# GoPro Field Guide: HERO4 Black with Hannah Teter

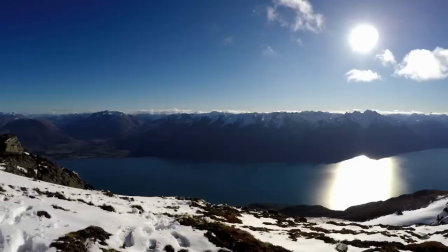(0:04)
For this episode of the GoPro Field Guide, we are headed up to the beautiful Kodrona Resort in New Zealand to hit their halfpipe. I'm GoPro athlete Hannah Teeter, and today I'm going to show you all the ways to use 1080p with the new Hero 4 Black Camera.
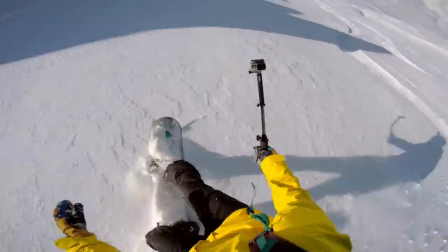(0:18)
Why shoot in 1080p?
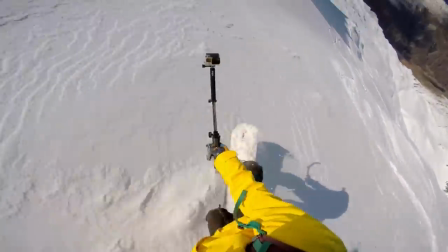(0:20)
While it's just one resolution setting in Hero 4 of several, by changing frame rates and fields of view, the possibilities are endless.
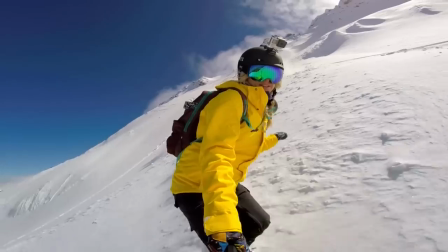(0:28)
1080p isn't the highest resolution video mode of the Hero 4 camera, but it's super versatile and great for YouTube videos and more.
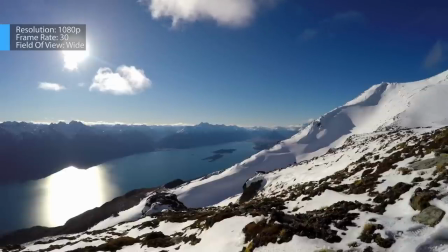(0:36)
Let's get started. For the opening shots of a video, it's always nice to introduce the setting or environment in which the piece takes place.
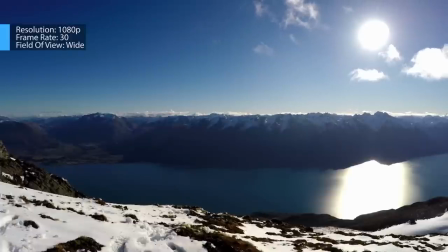(0:43)
Here are a couple beauty shots of the surrounding area and the halfpipe, all of which were captured in 1080p 30.
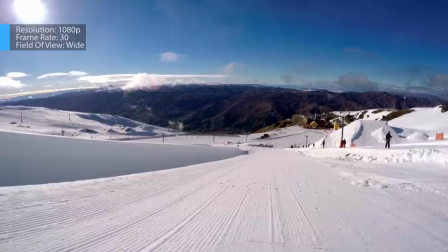(0:50)
For a static shot like this, shooting in 1080p at 30 frames per second guarantees the highest possible image quality for this resolution.
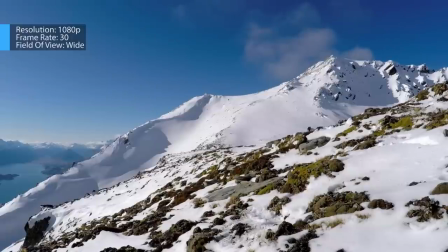(0:58)
With no need to slow it down in post, it's good to utilize lower frame rate shots to get the highest image quality out of your camera.
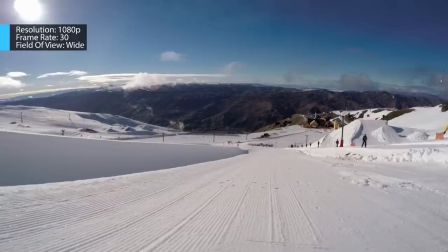(1:05)
You can also play with the field of view to get the effect you want. Here's a wide, medium, and narrow shot of the pipe.
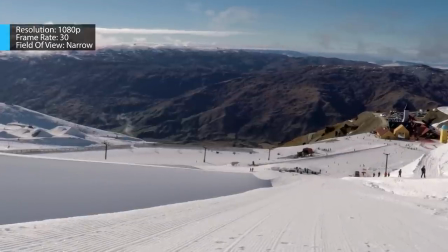(1:13)
It's time to introduce the character of the piece, me!
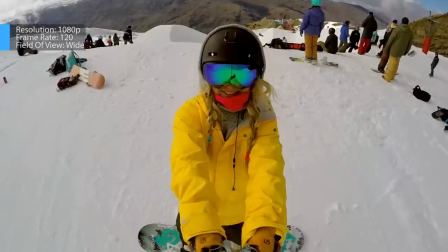(1:16)
For this, I did a number of selfies in the all-new setting for Hero 4 Black, 1080p120, for a dramatic slow motion effect.
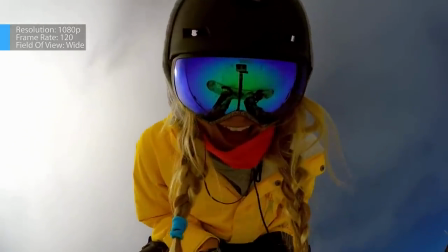(1:24)
We're going to be using this setting a ton as it maximizes on the potential of the Hero 4 Black.
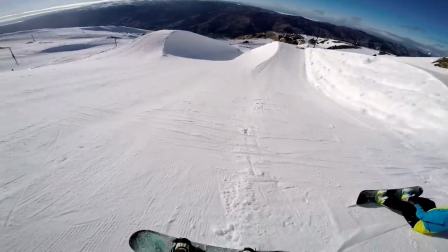(1:29)
With the character and setting established, let's get to the shredding. To add some drama to the piece, use super slow motion.
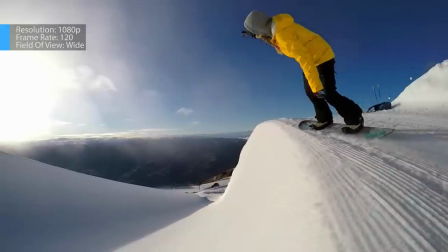(1:36)
Using 1080 at 120 frames per second, you can really add that special sauce to your video.
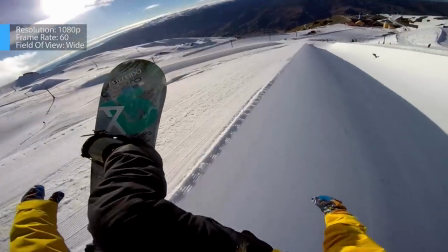(1:42)
For head mounted shots, I bumped the frame rate down to 60 frames per second.
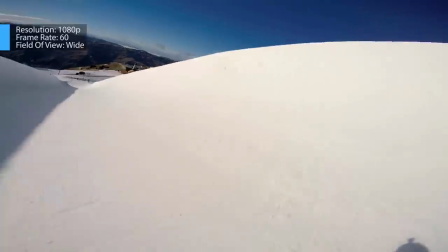(1:47)
You get a little better image quality than 120 frames per second, and still have a high enough frame rate for slow motion.
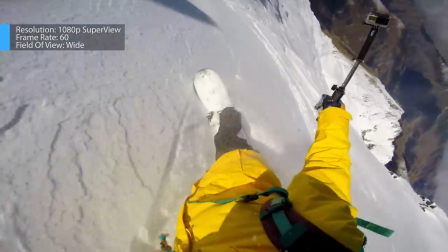(1:53)
For head mounted shots you can also play around with using the super view setting at 1080p as it can help keep the horizon and snowboard in the shot.
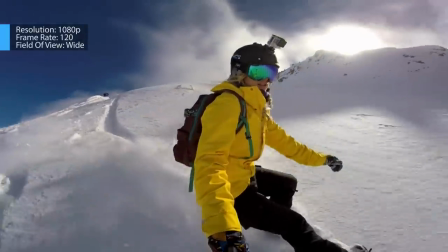(2:02)
For any pole mount shots I crank the FPS back to 120.
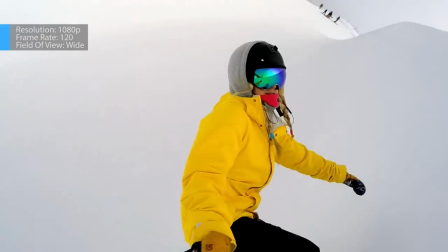(2:06)
Handheld shots tend to be shaky so by utilizing higher frame rates you can
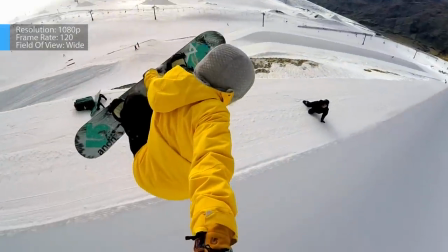(2:11)
find that blip of video that's awesome and really slow it down for a cinematic effect.
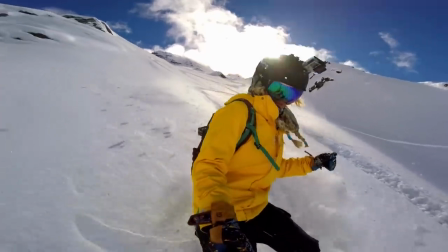(2:15)
It also helps us smoothing the video out. While I wouldn't recommend changing the field of view on head or body mounted shots,
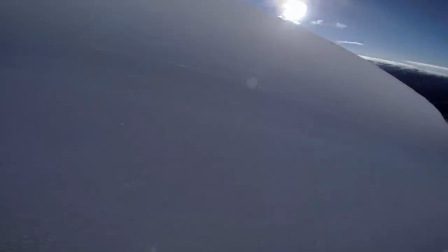(2:23)
it can be great for angles where the camera is far away, helping to zoom in on the subject.
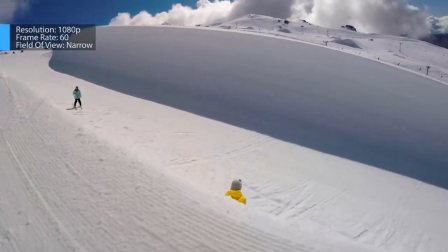(2:28)
A medium or narrow field of view gets a more traditional shot, creating a good contrast with the immersive wide-angle GoPro footage.
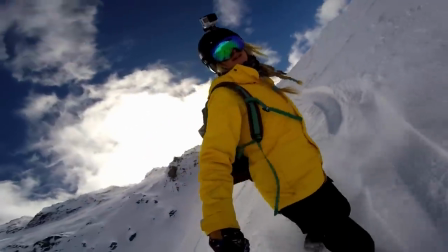(2:37)
It's always good to end on a high note. The last shot of your video should always be something that is exciting and leaves the viewer wanting more.
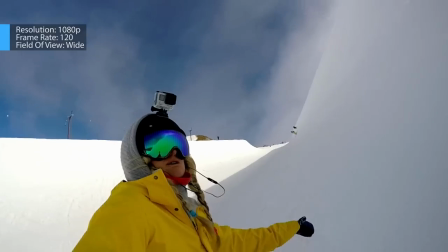(2:46)
So let's wrap this piece up with a super slow motion slash at the bottom of the pipe, again using 120 frames per second.
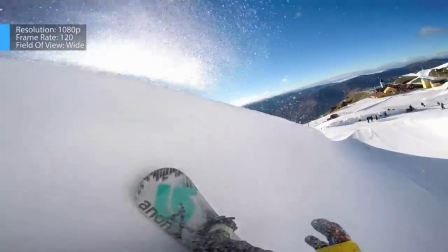(2:54)
Boy, are you itching to go snowboarding now. And there you have it. By changing frame rates and fields of view in 1080p with the Hero 4 Black, you can create a variety of effects for your video. I hope you enjoyed this GoPro Field Guide episode focusing on 1080p. Thank you for watching and check back soon on GoPro Tutorials for more Field Guide episodes.